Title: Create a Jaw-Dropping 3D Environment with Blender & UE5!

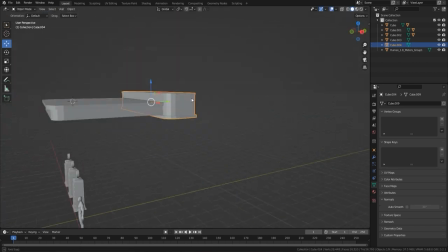[4:13]
I probably gathered 150 references for this just to get a feel of everything that I was doing.
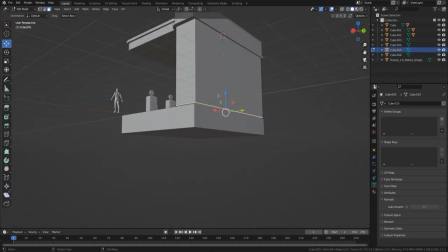[4:21]
Now, when we was building this gas station as well, the idea was to maybe put windows in and have those windows see through,
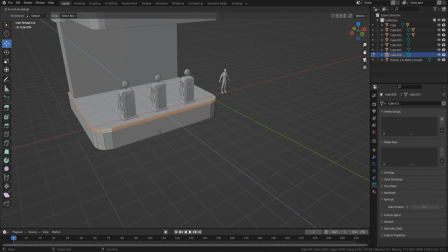[4:29]
and then put a kind of texture of the inside of the garage like back to give it that three-dimensional look.
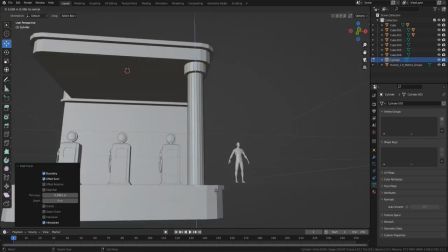[4:36]
But I think in the end we just went and we actually just put a texture over the windows, just simply because we were short on time. I mean, it probably took all told this 20 hours to build or something like that, and the video is already long enough.
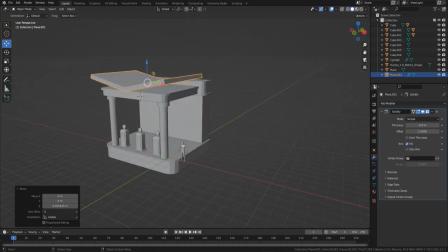[4:51]
I think it's over an hour and a half. It's probably the longest video we've ever done, but I think you can see where all that work has actually gone into.
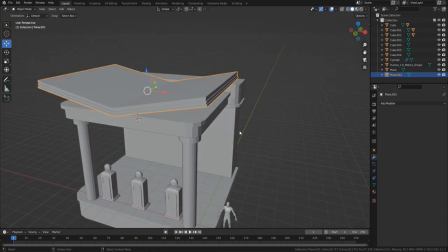[4:57]
So when we're building this kind of dystopian look,
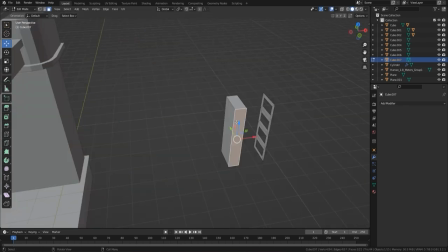[5:03]
What I'm looking for actually is,
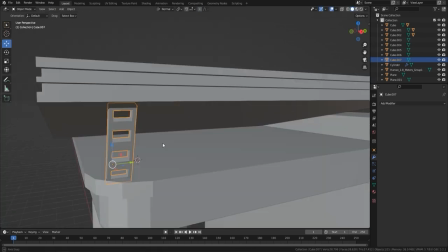[5:06]
it's normally done with older style things, and you can see this is definitely like 1950s, 1960s, you know, kind of look. And that's what I was actually going for with basically all of the build of this, even down to the buildings that this is sat on.
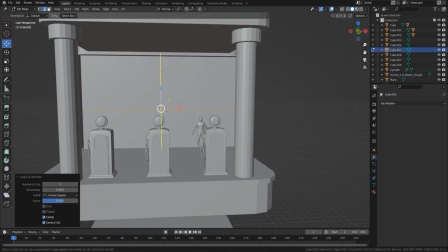[5:24]
There are some modern parts obviously in there as well, and some you know, great modern ideas, but most of it is built around that era.
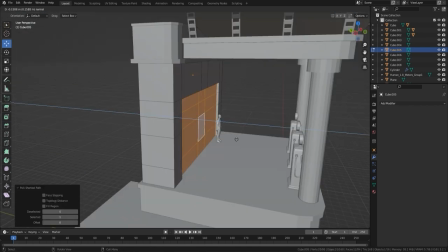[5:32]
And I think it's important that you stick to the era that you're trying to you know, achieve, to give some consistency in your build.
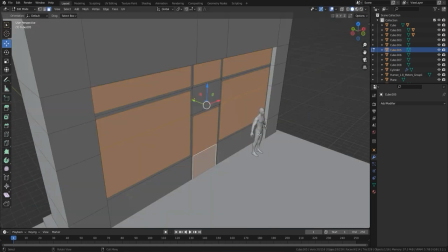[5:41]
Now what I'm doing here is I'm using the insert just to grab all of those windows.
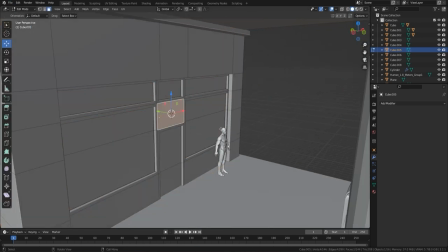[5:46]
If you press that I button, press it once and it inserts the whole face, whatever you've got selected.
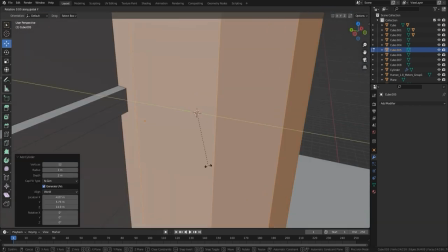[5:52]
If you press it again then, it will actually insert individual faces, which makes it really, really easy to bring in mesh.
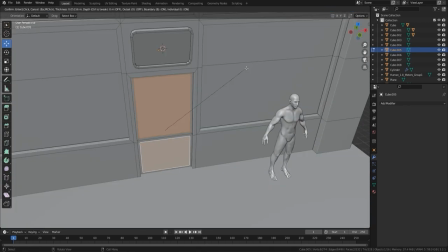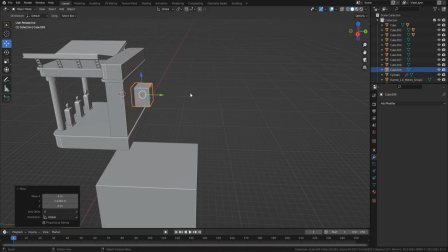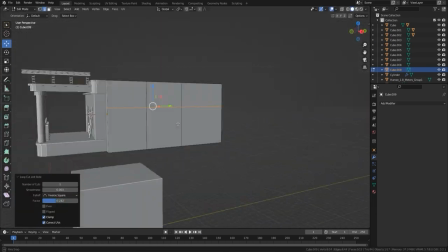[6:09]
And a lot of the pause in there is basically me thinking about what I'm actually going to do next,
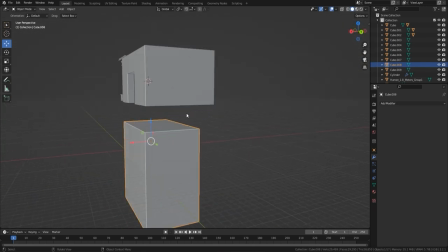[6:14]
because obviously it's such a big build, so I actually had to really think about which way I'm going to go with this. And in the end,
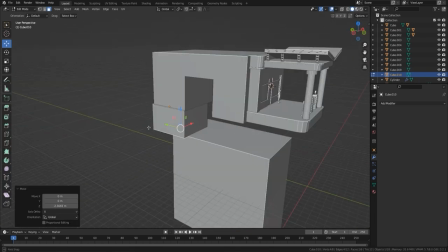[6:21]
it's like, yeah, I should have kept it a little bit smaller.
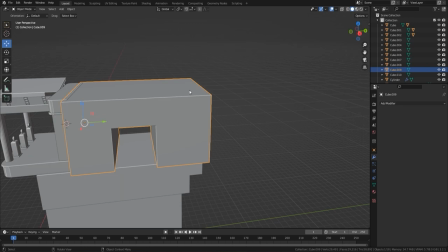[6:28]
The other thing is, you don't want it where it's just a straight block up.
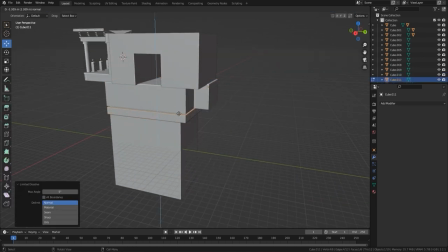[6:32]
Whenever you're building anything, especially like this, you want to make it look as though people have come in and it's a living environment,
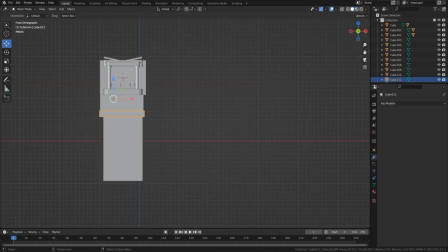[6:39]
and people have come and they've just kind of built things on to where the top of this building is.
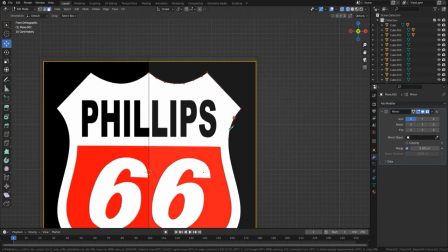[6:44]
You're basically trying to think of a story, like, kind of behind it. So on this one, it was the fact that you know, there's not much space anymore, you know,
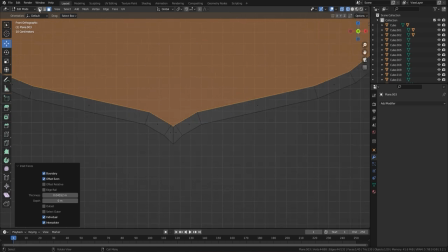[6:52]
everything's kind of degraded and things like that, so people are just trying to scrape by and make a living in any way they can.
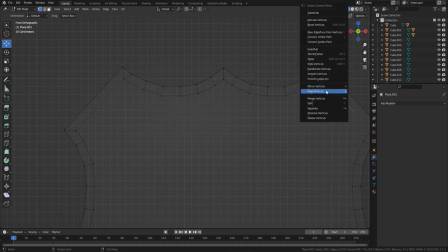[6:59]
And you know, they're getting a job and they're just going out to enjoy themselves at this particular place. So that was the idea behind it. You can see again, I just cut that out with the actual knife tool.
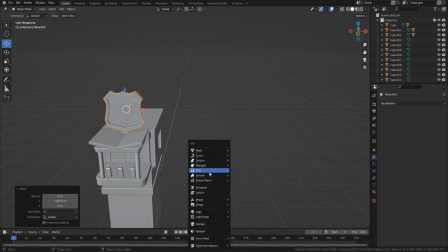[7:09]
So I just quickly grabbed a reference, cut it out with the knife tool, inserted it in, and you can see it looks really nice.
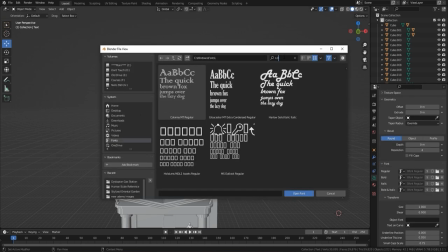[7:16]
I think I had to actually merge some vertices on there with the M key. Now I'm just going in and finding some really nice fonts.
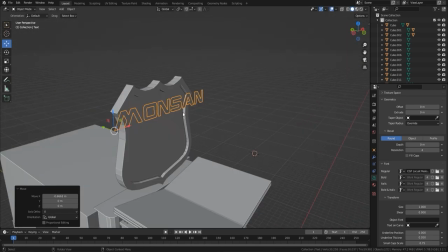[7:24]
And of course, we're looking for like a modern sci-fi type font, something like that.
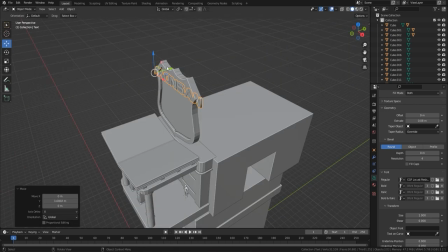[7:31]
So the building, although it's 1950s, we do want it to have a kind of, you know, tech font.
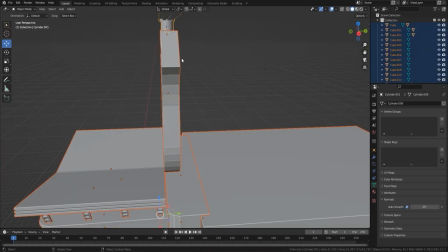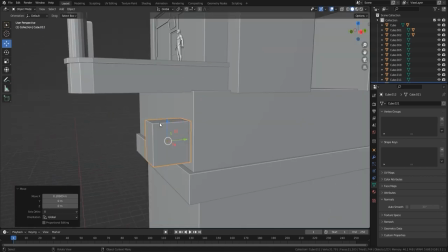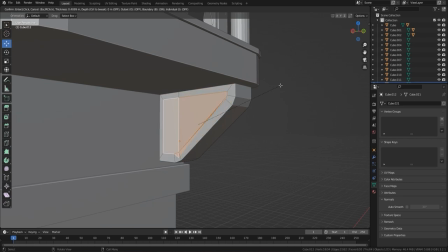[7:47]
And again, with the actual struts, although the building is, you know,
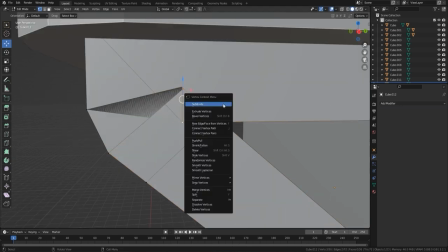[7:53]
kind of old and things like that, we do want the actual struts to look more modern. So you can see that's exactly what.
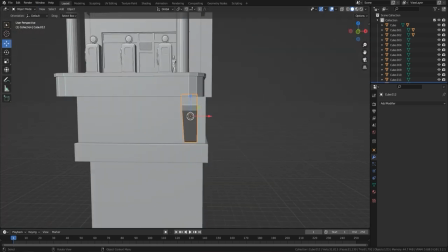[7:59]
So what I'm trying to do actually is just make this look really, you know, kind of high tech, something that's going to hold a lot of weight on there.
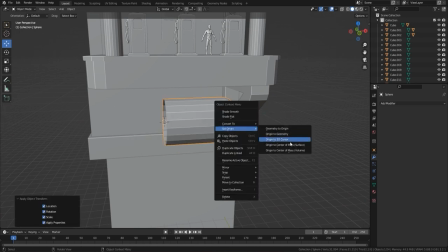[8:07]
And so, right, kind of mixing and matching. So you've got the old style mixed in with the new style, and that gives you that actual dystopian look that we're actually looking for.
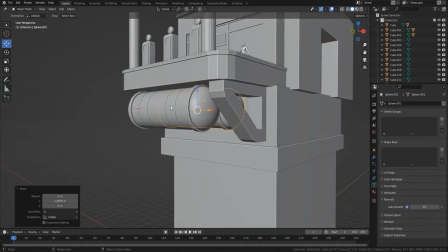[8:17]
As well, when you're actually building these buildings, think about how people live there.